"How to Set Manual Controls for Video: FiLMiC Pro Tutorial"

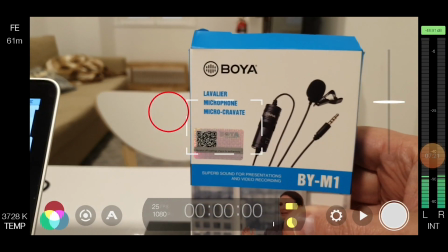4:04 Note that when you have FiLMiC Pro in autofocus mode, the rectangle is fixed in place, so you can only focus on what is at the center of the frame. Before you start filming, you need to decide on the resolution of the video.
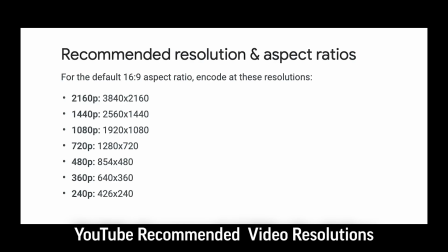4:18 Ultimately, resolution defines the number of pixels contained within one frame of video.
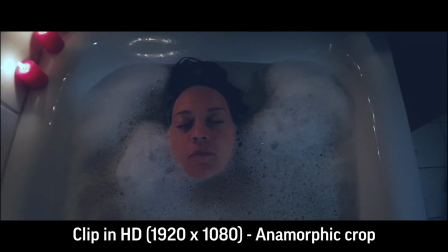4:23 As a general rule, more pixels equals higher quality and larger file sizes.
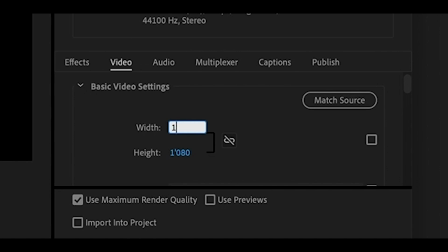4:29 Higher resolution also requires greater processing power when recording, playing back, editing, or adding effects.
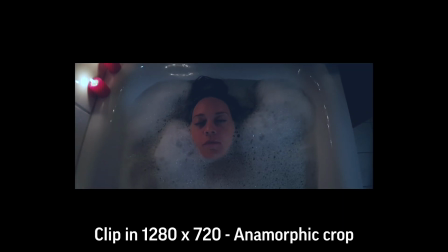4:36 Currently, consumer cameras, smartphones, iPhones, DSLRs, are mostly restricted to 4K as their highest resolution setting.
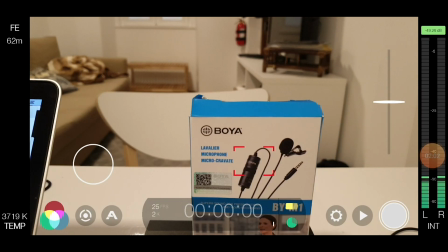4:46 Open the settings menu by tapping the small cog icon. In the settings menu, tap Resolution.
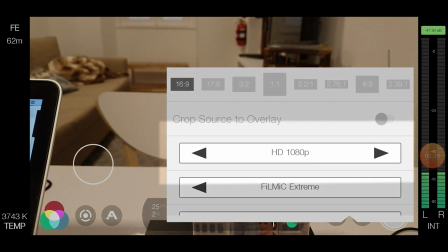4:52 The next screen provides a number of options. The middle controller with the left and right arrows can be used to set resolution.
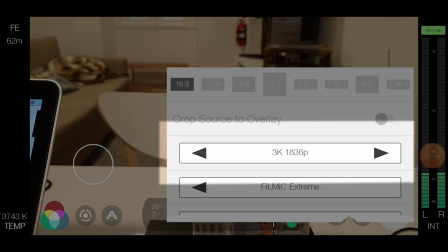5:01 On my device, which is a Samsung S9, the following resolutions are available: SD 540p, HD 720p,
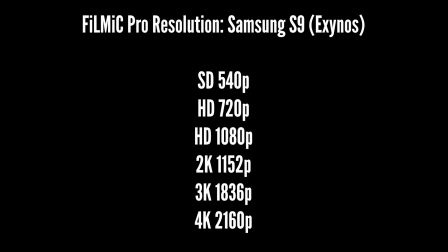5:09 HD 1080p, 2K 1152p, 3K 1836p, and 4K 2160p.
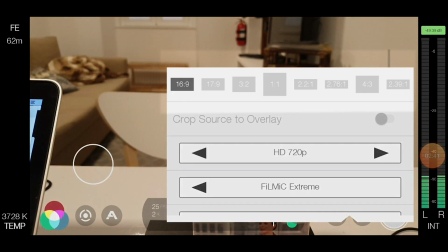5:20 Aspect ratio defines the shape of the video frame. You can see FiLMiC Pro offers a number of preset aspect ratios.
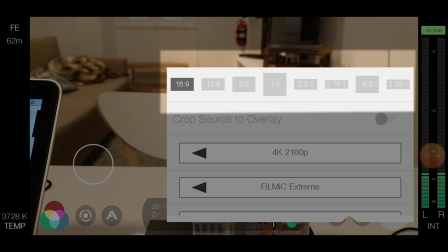5:27 Most often, we use the 16:9 aspect ratio when shooting or watching video.
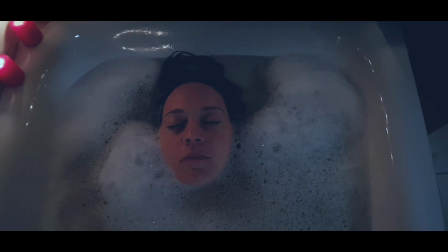5:33 This ratio has been the current standard for many TV screens, smartphones, and computer monitors.
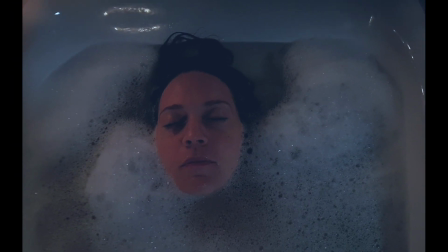5:39 However, the choice can be creative or down to specific presentation needs.
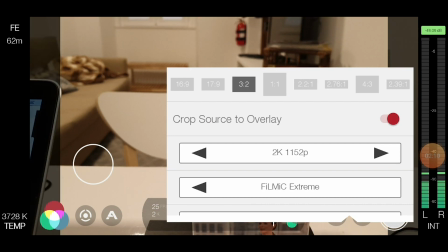5:45 While choosing an aspect ratio other than 16:9 only places a guide overlay in FiLMiC Pro,
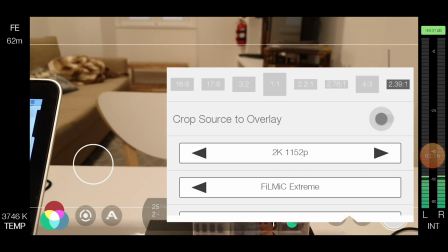5:51 switching crop to overlay on produces a video with the selected ratio. In FiLMiC Pro, below the resolution setting control is the bitrate control, where it says FiLMiC Extreme in this example.
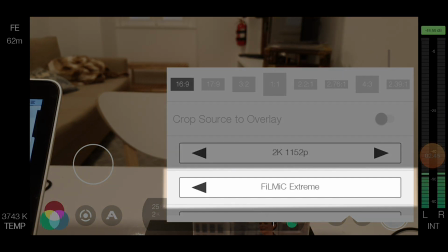6:05 FiLMiC Extreme is the highest setting. Like with resolution, the higher you set this, the higher the quality, at the cost of higher file sizes and greater need for processing power.
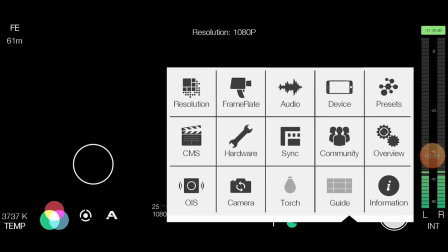6:16 If you are going to put your video through various processes like grading and effects,
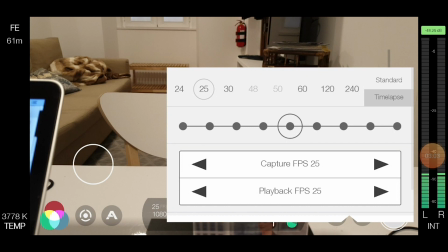6:22 then it's best to have the highest bitrate your devices can manage.
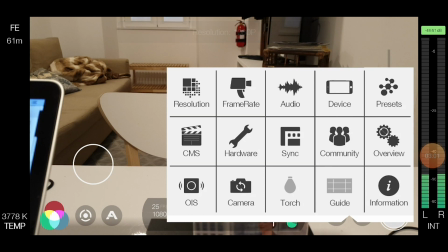6:26 Frame rate, or frames per second, is the number of frames captured or played back in 1 second.
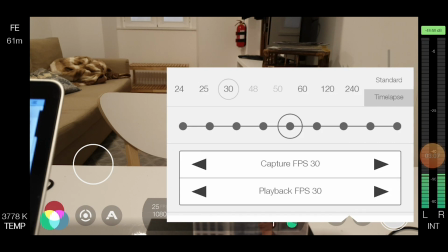6:32 As with resolution, high frame rates create bigger files and require more processing power. However, capturing more frames in a second doesn't necessarily create higher quality video.
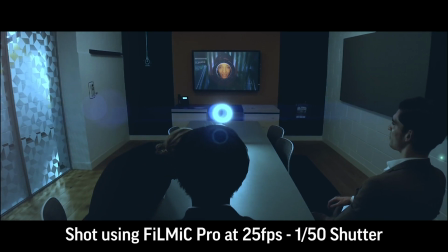6:45 If you want to mimic the look of film, then choose a frame rate of 24 or 25 frames per second.
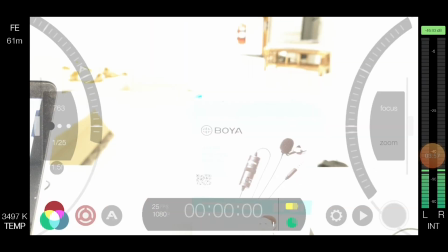6:52 Then set your shutter speed to 1/48th or 1/50th.
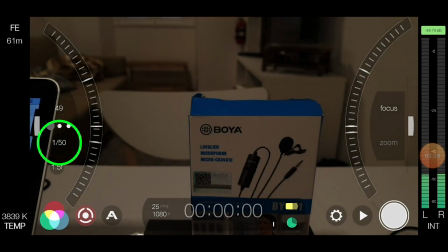6:56 These settings will add motion blur to your video, similar to when using a film camera. 30 frames per second has been the standard frame rate for TV for years.
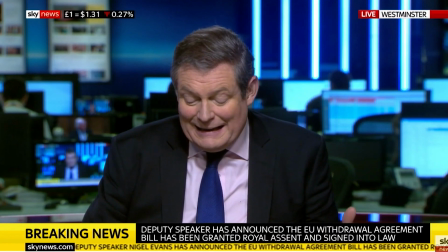7:07 The slightly higher frame rate gives higher clarity, which is good for sports and factual programs like news reports.
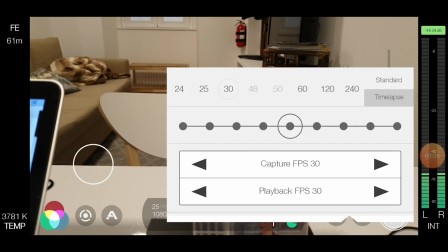7:14 Usually the default setting of smartphones and other consumer cameras is to shoot at 30 frames per second. Anything at 60 frames per second or above is usually used for slow motion effects.
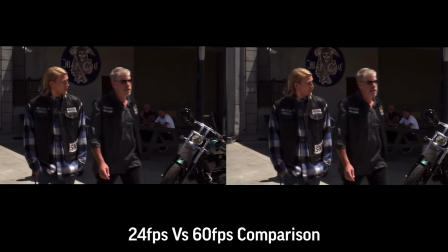7:25 However, in recent times, many people have started to prefer the clarity of high frame rates played back at the same rate.
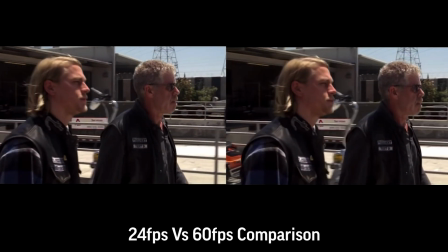7:33 Meanwhile, detractors argue that this looks too synthetic or too much like video.
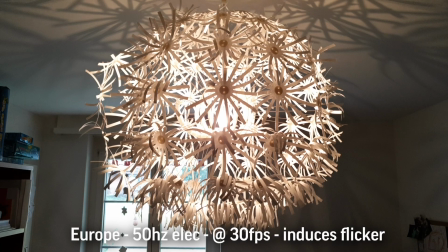7:39 Depending on where you are, artificial lights flicker on and off a certain number of times per second.
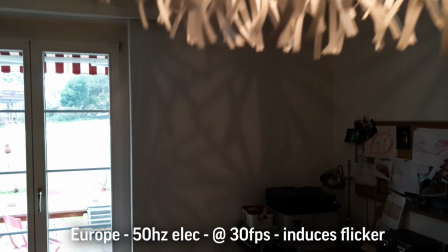7:45 If you find your video contains artificial lights which flicker on playback, you can prevent this by changing the frame rate.
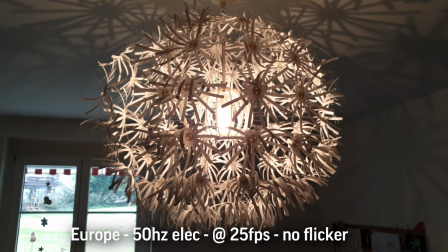7:53 For example, in Europe, setting your frame rate to 25 frames per second matches the 50 Hz electricity supply.
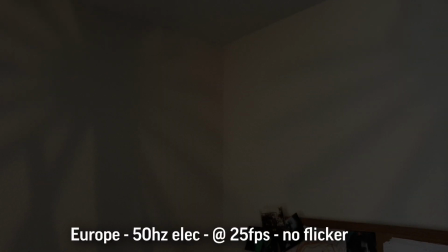8:00 In the USA, a 30 frames per second frame rate will match the 60 Hz electricity.